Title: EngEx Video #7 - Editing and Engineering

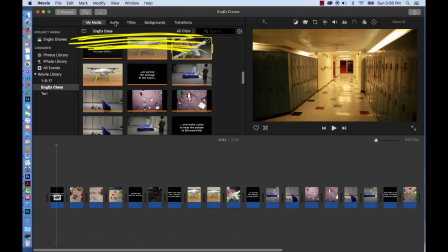And this once again is called the content library. Click on audio.
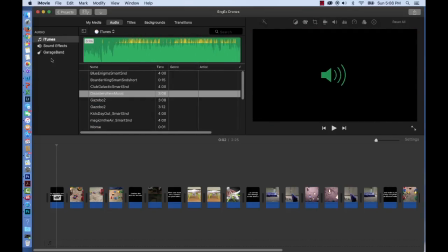And then over on the side in the library, click on iTunes. And odds are you have some music files in there. That just means that these were imported to iTunes. You can have lots of music in iTunes, and it's a good place to store your music to be consistent.
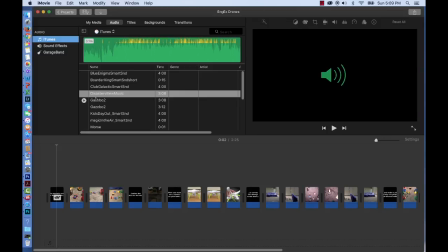Well, the soundtrack that we want is called Disaster W Music.
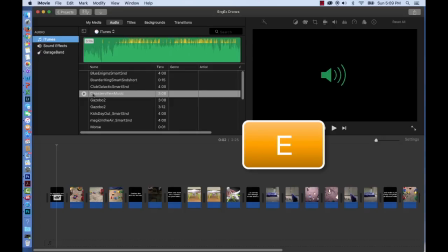And all you have to do is press E, or click and drag it.
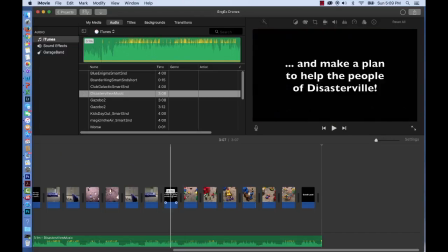So there we go.
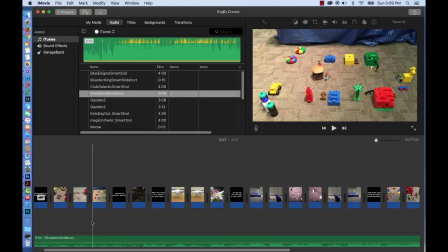So go ahead and lower the volume a little bit just so that we don't interfere too much with each other. And just listen to how things are going up through the tornado clip.
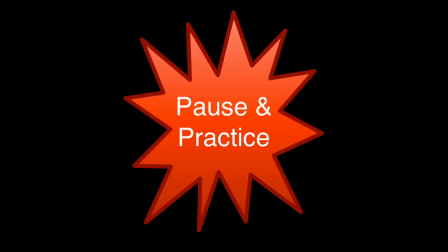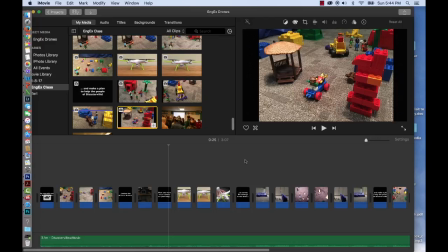Welcome back. So what do you think? It is a lot better with music, but it's still nowhere near as good as we can make it. So let's get to work and make it better.
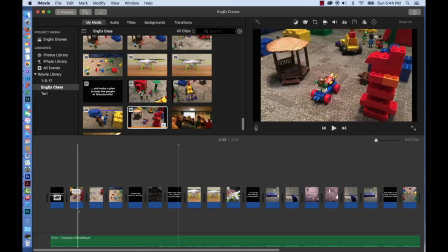First of all, I want you to notice that on your very first clip, there's a little turtle.
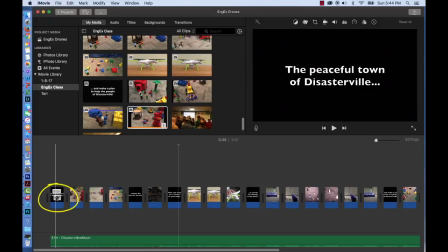And all that means is that that clip is actually going slower. That's the clip that early on we added the freeze frame to elongate it. So it plays longer, so we've slowed it down. And you can see that by comparing the clip in the browser
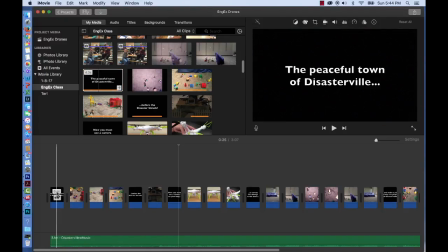right here, which is 4 seconds, to it in your timeline, which is 6.5 seconds.
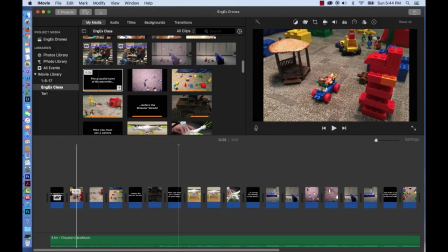Second, I want you to notice that the second clip, let's see what it's called. If I click on it, it's called Transportation Help.
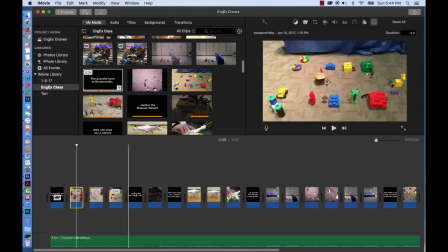That seems out of place because this tornado hasn't even happened yet.
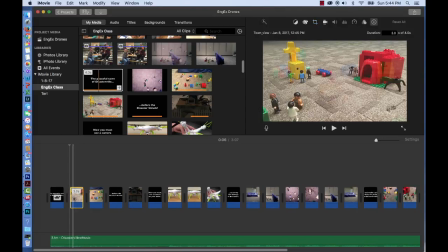So I'm going to delete that and I'm going to add another clip
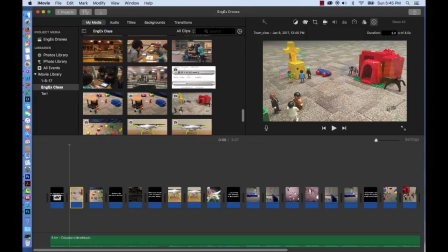called Gazebo 2. And it's a bunch of people right here standing around talking in the,
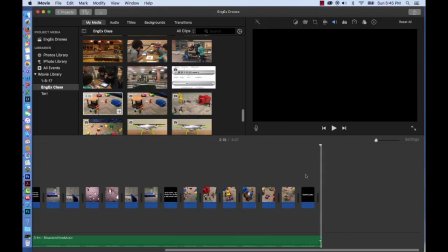wrong shortcut. And what I want to press, anyone remember?
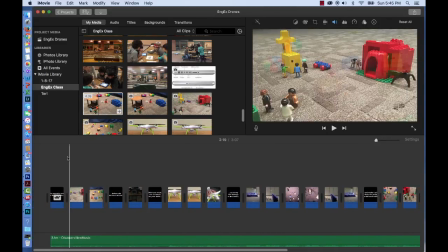I want to press W.
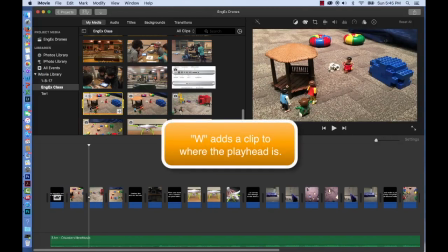There we go. All right. So now things look pretty good.
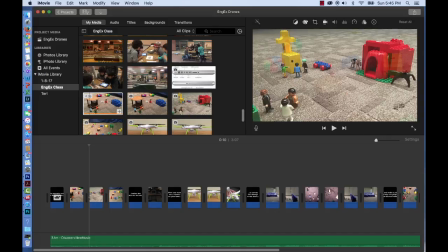Another thing that you may notice is that each clip cuts abruptly to the next. And that's represented by these empty spaces in between each clip.
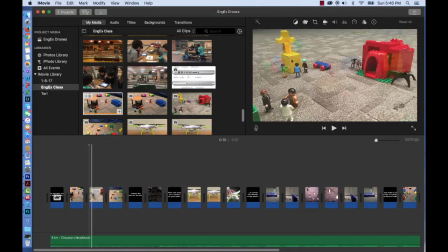We can make this area or the space between clips that transition much smoother. And iMovie actually makes it pretty easy to do. In the content library above the browser, right here, click on the word transitions.
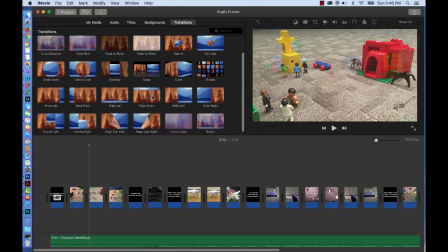And you'll see about, I think 24 or so transitions.
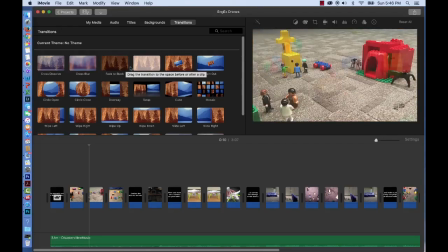And if you put your cursor over the transition,
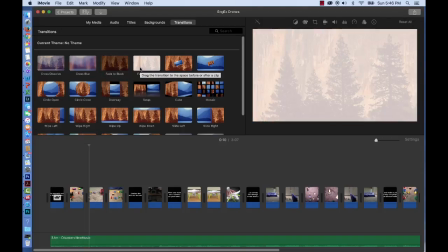you'll see what it does to soften that hard cut between clips.
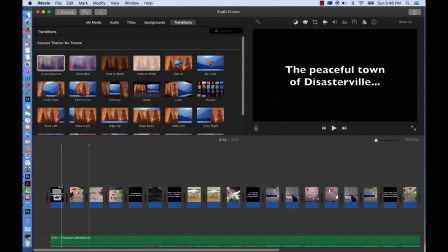And if you find you want to try one out, just click on the clip and double click on the transition, and it will appear both before and after the clip. You also can just pull it to the timeline.
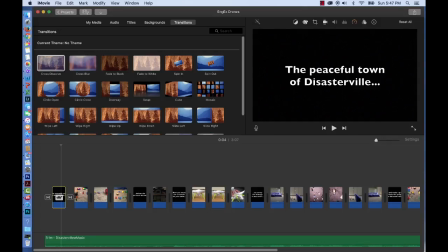When you're first introduced to transitions, they can be a lot of fun, but it doesn't take long to find out that they can easily distract from a movie.
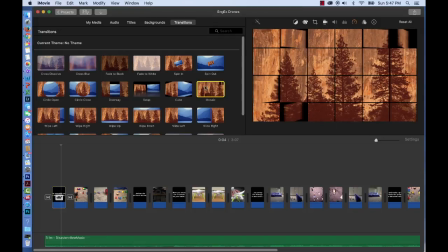And they can be pretty busy. So I'll add this one.
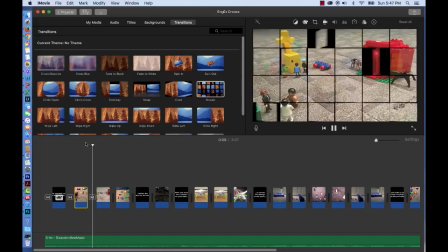Let's see what it looks like. It's lots of fun, but it's a little distracting.